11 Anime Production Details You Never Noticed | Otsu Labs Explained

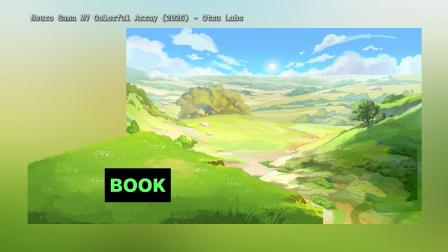[12:24]
The book here is the cliffside where Nero is running.
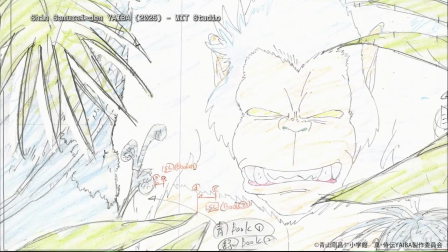[12:28]
Separating it from the background underneath allows a compositing team to slide the clip downward to create a 3D spatial effect.
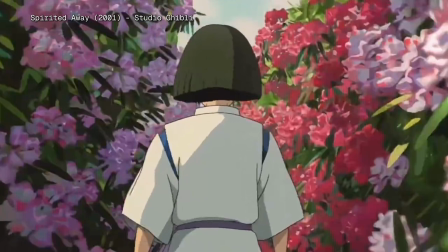[12:35]
By dragging or sliding different book layers at varying speeds,
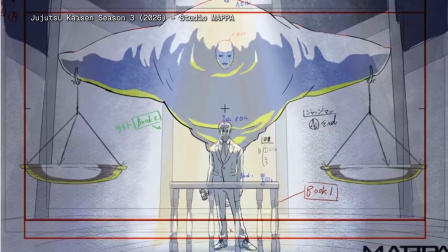[12:39]
studios can give a 2D frame multi-layered, vivid movements that feel like 3D space.
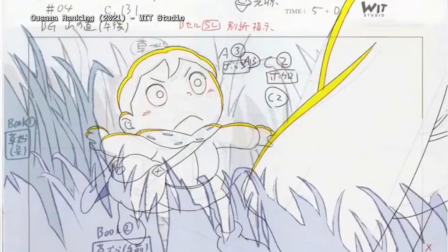[12:45]
Next time you watch an anime, try to spot where a book might be.
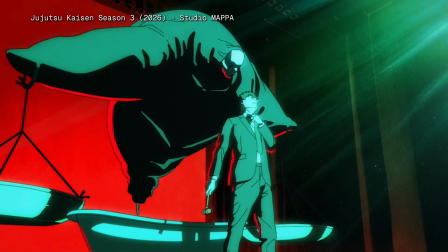[12:48]
If you see a character suddenly disappear behind a bush or a table, congratulations, you've just caught the animator's secret trick. For that depth to work, the artist has to paint far more background than whatever shows on screen.
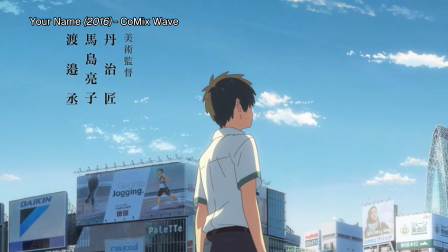[13:06]
Why does a 2D background sometimes feel so 3D?
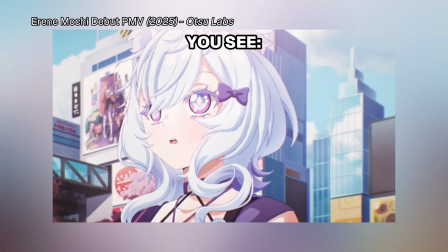[13:10]
This is what you see on screen, and this is what the background artist actually paints.
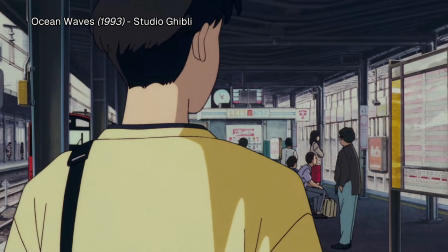[13:16]
Actually, a background isn't limited to the frame you see on screen. To allow the camera to pan left, right, up, or down,
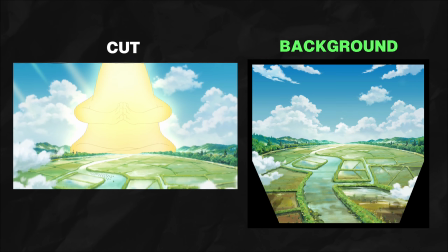[13:24]
artists often paint a much larger background that covers the entire area the camera will pan across.
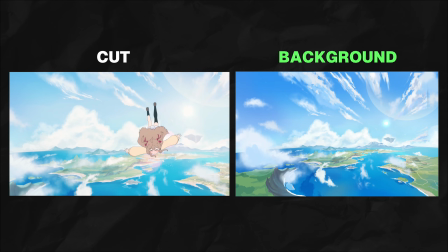[13:29]
As the camera moves across different parts of that artwork, your brain doesn't think, that's just a flat painting sliding by.
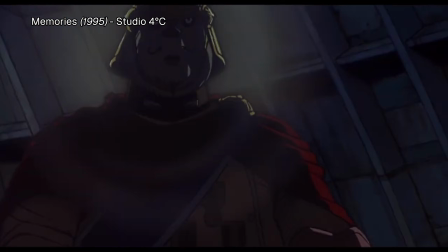[13:37]
Instead, it stitches those changing views together into a room, a street, much like how you scan a real environment with your eyes.
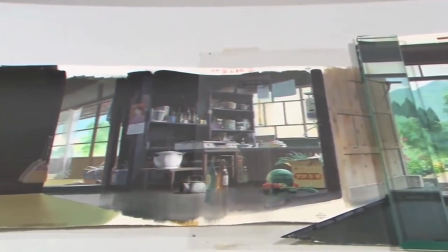[13:45]
That's why even a flat 2D painting can create such a strong sense of space.
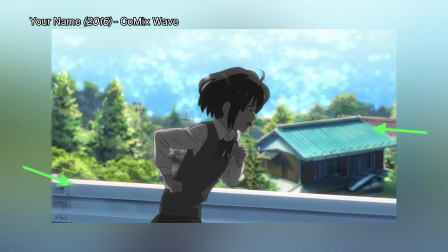[13:50]
But how about making the background moving, like this? Pulling the background into separate layers is also the trick that makes a flat scene feel three-dimensional.
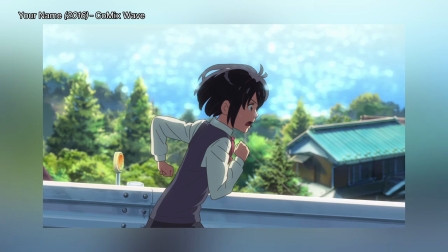[14:03]
Why these scenes can still feel so alive and three-dimensional, even though they're completely 2D.
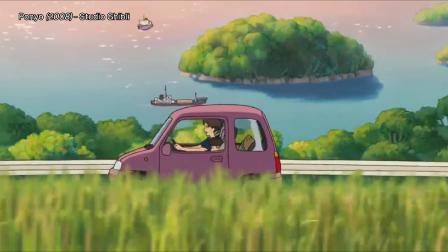[14:09]
The secret lies in a technique called parallax.
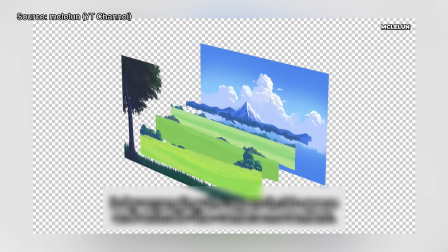[14:13]
Parallax creates the illusion of depth by splitting the background into multiple layers and moving them at different speeds.
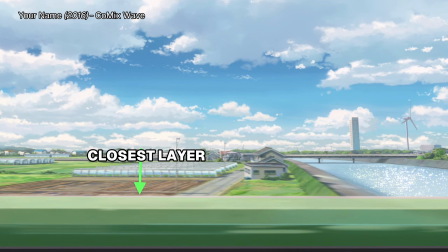[14:21]
Objects closer to the camera move faster, while layers farther away move more slowly.
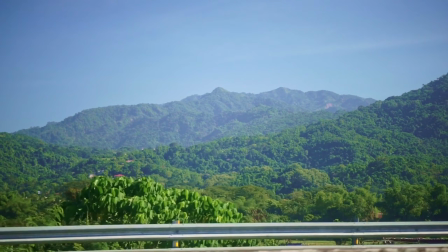[14:26]
It's similar to what happens when you're riding in a car and looking out the window.
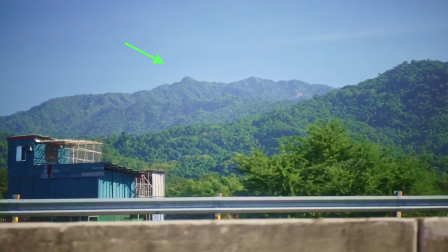[14:30]
Trees by the roadside seem to rush past, while distant buildings or mountains barely appear to move at all.
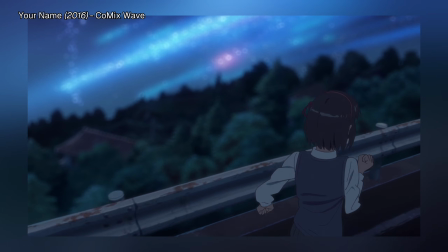[14:37]
Using this same principle, animators can create different types of camera movement,
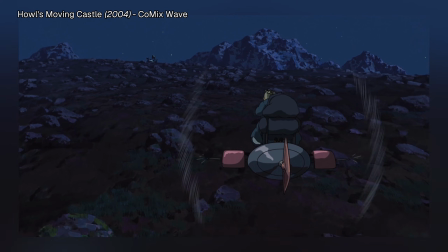[14:41]
whether it's a horizontal pan, a vertical move, or even a push forward.
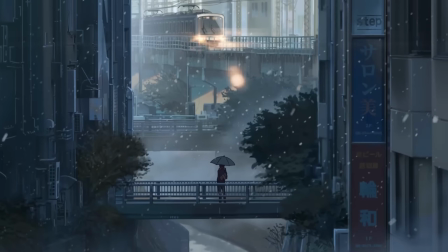[14:46]
It makes a 2D scene feel much larger and deeper.
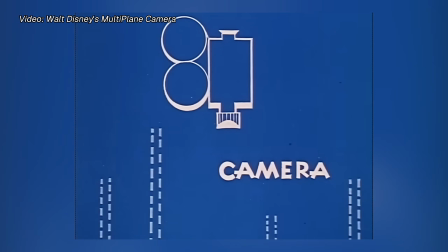[14:50]
In traditional animation, this effect was created by separating a scene into multiple cells and background layers, then moving them at different speeds under the camera.
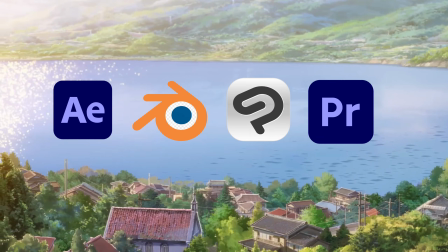[14:59]
Today, tools like After Effects, Blender, and other animation software make creating parallax much easier and more flexible.
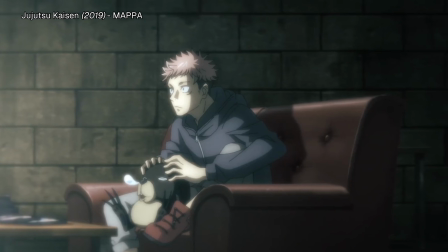[15:06]
So next time you're watching anime, take a closer look at the background. You might start noticing parallax in more scenes than you think.
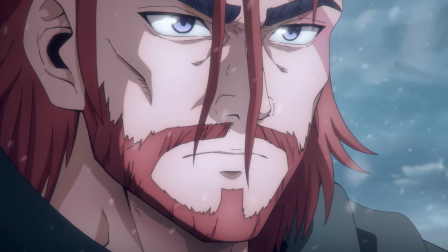[15:16]
And those were the techniques we've covered so far across our short videos. Each one is just a small piece of the much larger process that goes into making anime.
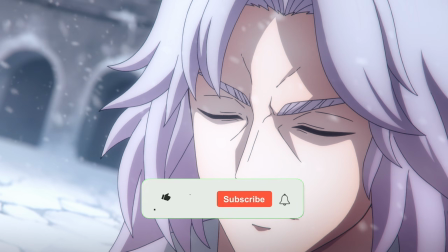[15:25]
We'll keep breaking down more of them in future videos, so if you enjoyed this compilation, follow Otsu Labs so you don't miss what's next.